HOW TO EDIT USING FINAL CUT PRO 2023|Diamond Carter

Hey, if you're new to my channel, welcome. If you're not, welcome back. I appreciate you guys for tuning into this video. Today's video is gonna be a little bit different than what I normally do. I usually do more vlog content, but today's video is gonna be a how-to video. And I know a lot of people are trying to start their influencer journeys or increasing their online presence. So today's video is gonna be about how to edit using Final Cut Pro in 2023. If you don't have Final Cut Pro, you can edit using whatever you prefer. But since I have a MacBook and they have a 90-day free trial, I use Final Cut Pro. Let me know if y'all want another one. I can show y'all how to extend that 90-day. Anyway, this video is going to be a little more on the informational side. So if you are trying to learn how to use Final Cut Pro, not just for YouTube videos, but for any editing purposes, make sure you stay and watch the video.
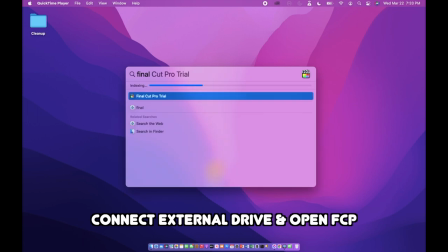Okay, so the first thing you're going to want to do is connect your external drive and open up Final Cut Pro.
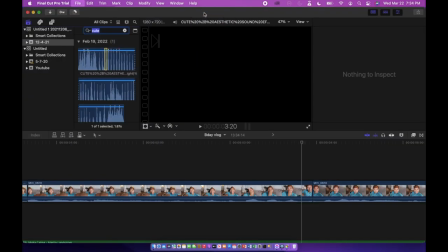Hit OK because it's just a trial. Then you're going to go to File, New, Project, and name your project whatever it is that you want to name it.
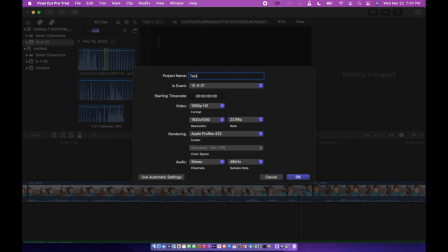I'm just naming this one Test because it's just a test. You're gonna see a few different elements when you open the project.
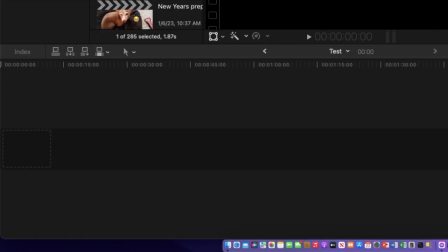Down here is the timeline. It's where you're gonna be importing your clips and actually doing the editing.
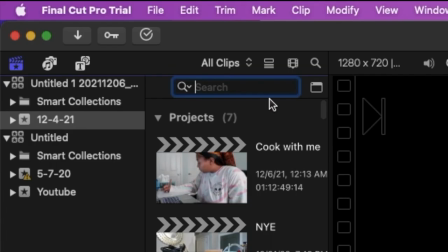Up top on the left, you're gonna see the imported media browser, and this is where all your media that you imported is going to be.
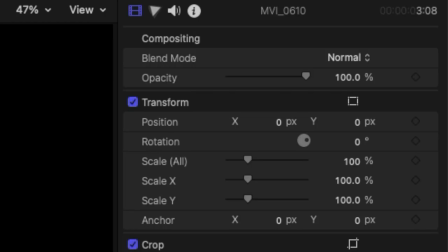And then on the right, you'll see another element where you can edit the actual video itself, the volume, and just other different small edits you can make.
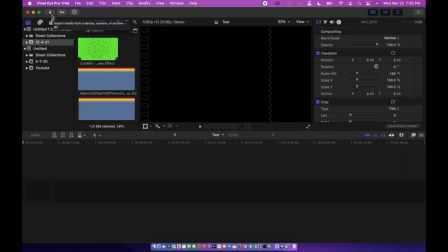After opening up a new project, you're going to want to import your media by clicking this little arrow on the top left hand side.
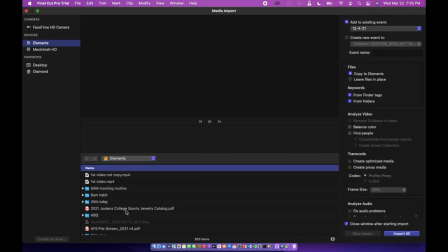Once you click that, it's going to open up another window where all your media is going to be, whether that be from an external drive or on your actual computer. So you're going to just find the clips that you're looking for, or the music, or anything that you want to put in the video. I found this folder of the videos that I want.
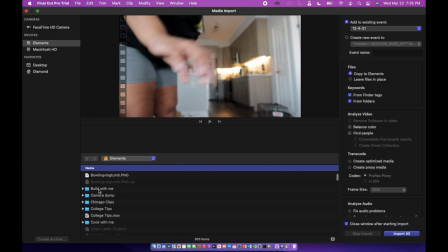I'm going to select the entire folder and then hit import selected, and that's going to bring all the clips into the editing interface.
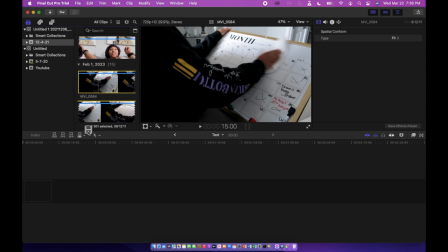You're going to scroll through and find the clips that you want and move them down to your timeline,
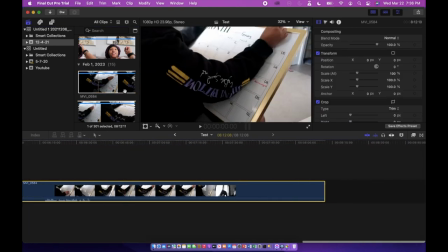and just repeat that process until you get all the clips that you want into the timeline.
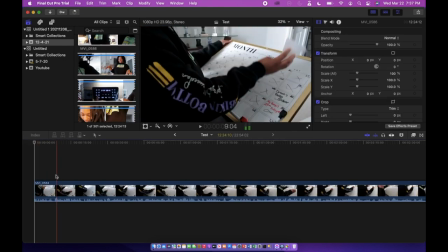First thing we're going to get into is making a cut or splitting a clip.
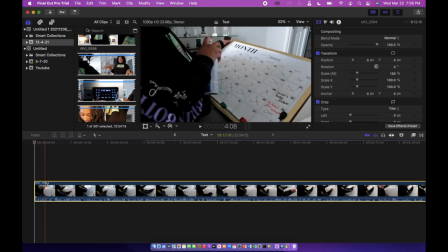So you're going to move the cursor around until you want to split the clip, and then hit Command B, and that'll break or split the clip for you. And then if you want to get rid of that first clip, you can just go ahead and highlight it and then hit delete, and that'll delete that from the video. So I'm just going to repeat this a couple times until I get what I want in the video.
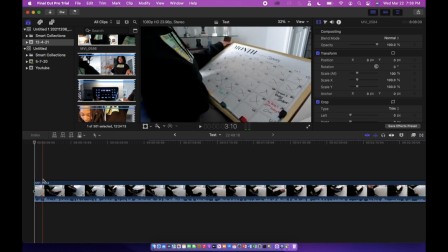Once I've broken all the clips, I'm going to go in and delete what I don't want.
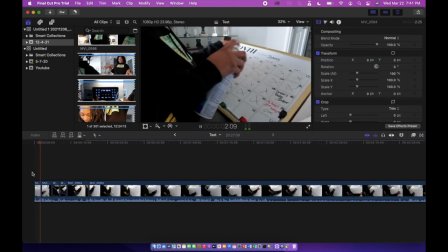This is going to be the product of me splitting those videos and deleting the parts that I don't want.
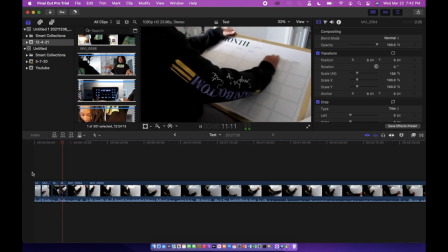You see, like, if I would have just left that entire video there, it would have been a little boring to watch. But just breaking the clips and keeping the ones that I want, it's going to make the video a little more enjoying to watch.
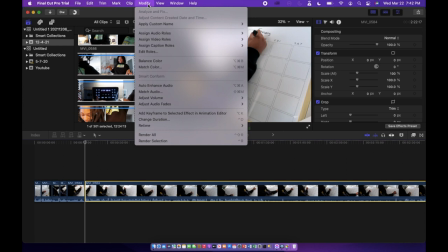The next thing that we're going to go over is changing the speed of clips. So you're going to want to click on what you want to change, go up to Modify, and all the way down to Retime.
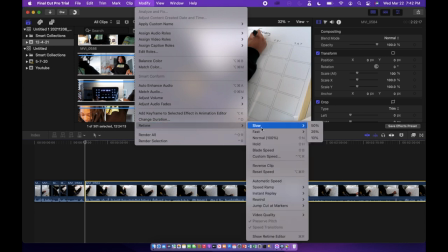And you'll have a numerous amount of options. You can slow a clip down, speed it up, have it normal speed, or hold it.
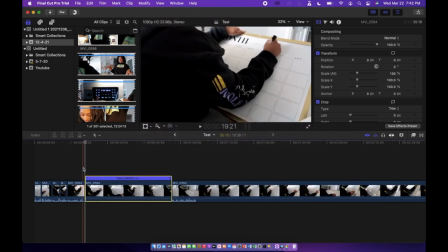So you have different options. So I'm gonna do this 4 times just so I can make the clip a little bit faster,
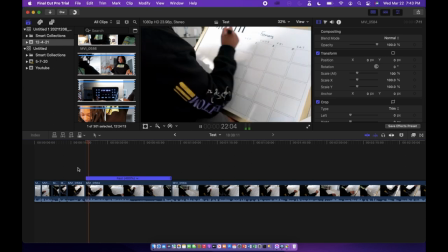so it's not just me sitting here writing something for 5 minutes instead of speeding it up and making it a 10 second clip.
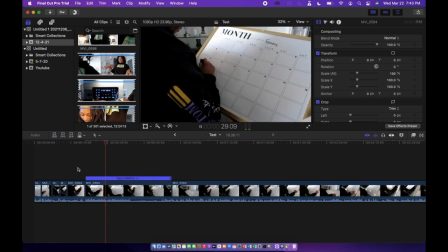So after I sped it up, I'm gonna just see if that's the speed that I want. And if so, I can still break a clip where the speed has been changed.
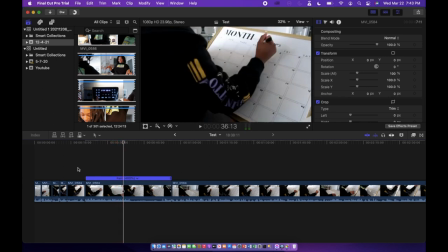So after I change the speed and break the clip where I want, I'm gonna go through and watch it again just to see if it's actually what I want.
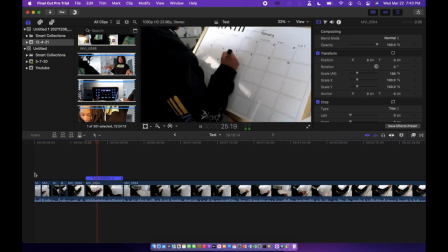That just made the video a little bit more bearable to watch and not just me writing onto a calendar.
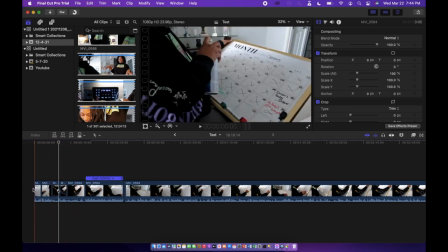Next thing that I'm gonna show you guys is how to change the volume of your clips.